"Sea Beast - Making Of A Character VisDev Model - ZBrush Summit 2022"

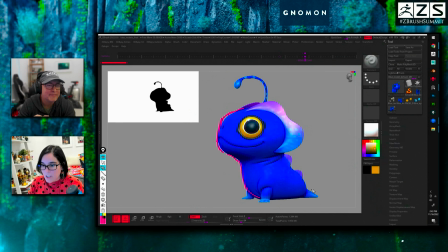43:13 You're not going to find very much sharp edges on it, which doesn't mean you cannot have sharp edges again like it's a game of like he's 70 soft 30 sharp so you can see that since he's so simple
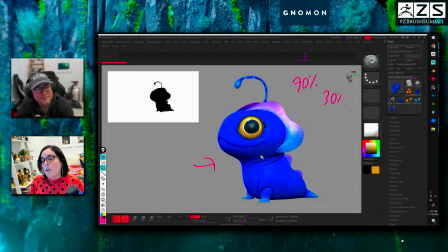43:29 like very simple blob what could I do to bring more life to it you know so I start adding this folds very sharp folds going on you can see here on the arms and all of that again I'm always
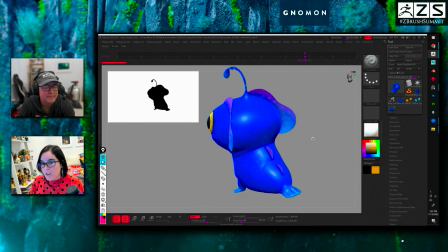43:43 like to say the word contrast you know like try to find ways to bring contrast don't just make oh he's a blob i'm gonna make everything soft that doesn't bring contrast doesn't bring a visual interest you know so you can see on
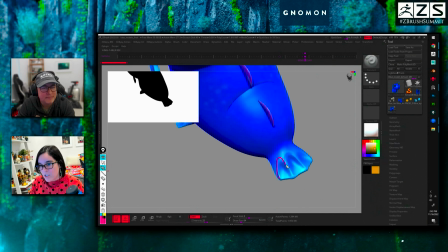43:57 some things there's like even though this is a soft shape there's sharp angles going on here in the transition of shapes which again bring that idea
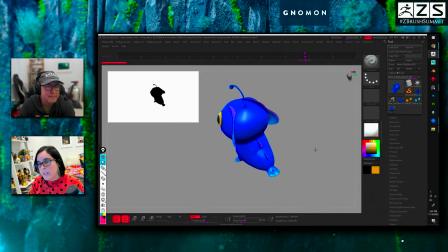44:07 of like 70 30 or 80 20 kind of thing one thing that
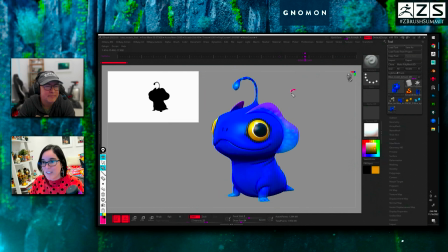44:13 you got to be careful though is when you get 50 50 when you get 50 50 again 50 50 is not contrast right it's equal amounts and when you do that on your decisions it might bring you to the uncanny valley kind of feeling so again remember the word contrast remember the 7
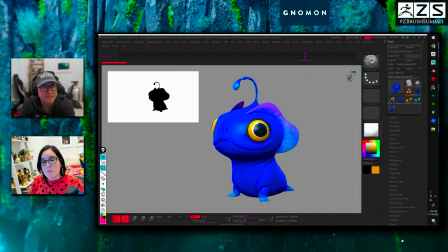44:32 30 or 80 20 because that's going to make your designs more appealing,
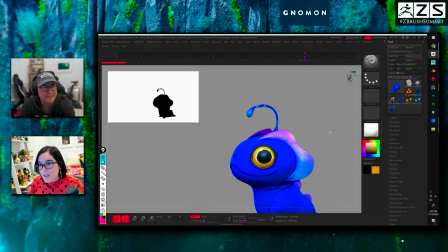44:39 at least in my experience so far.
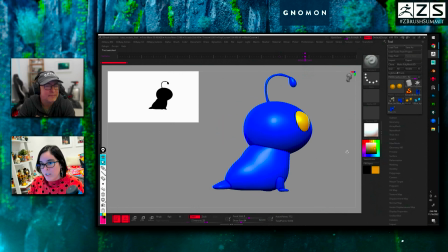44:42 So with blue, again, you can see here, this is kind of like the block out that I started from.
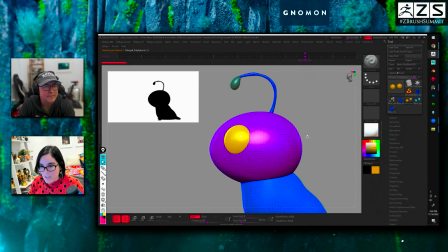44:49 I like to start just like Charles. If you look at here, these are all very low res Dyna mesh stuff.
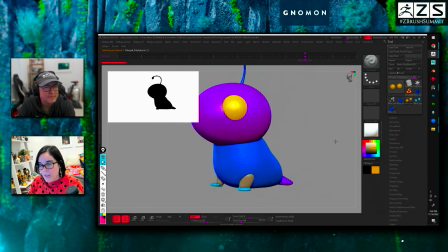44:57 Some of it but again it's just very basic to really get those shapes in
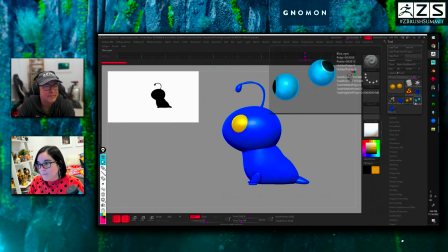45:02 and then um the the way i normally like
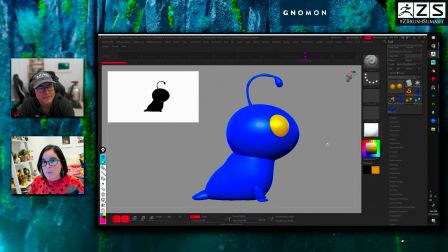45:08 to start it just again only thinking about primary shapes i'm only thinking about what's
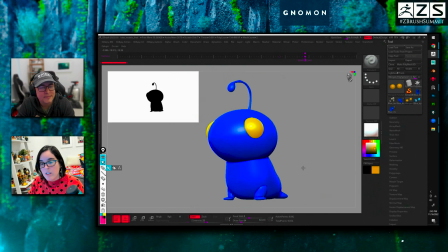45:13 going on with my silhouette in every angle and i had a teacher his name's um mike defail and we're working 3d so you gotta rotate i see sometimes people just like focusing front view side view front view side
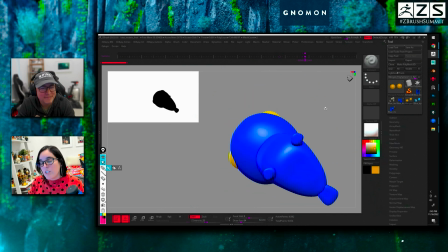45:28 hook you gotta rotate you gotta look from underneath you gotta look from the top everything
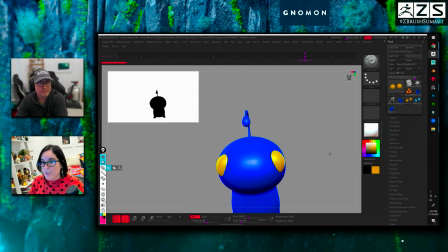45:33 needs to be in a certain rhythm the certain certain flow going on right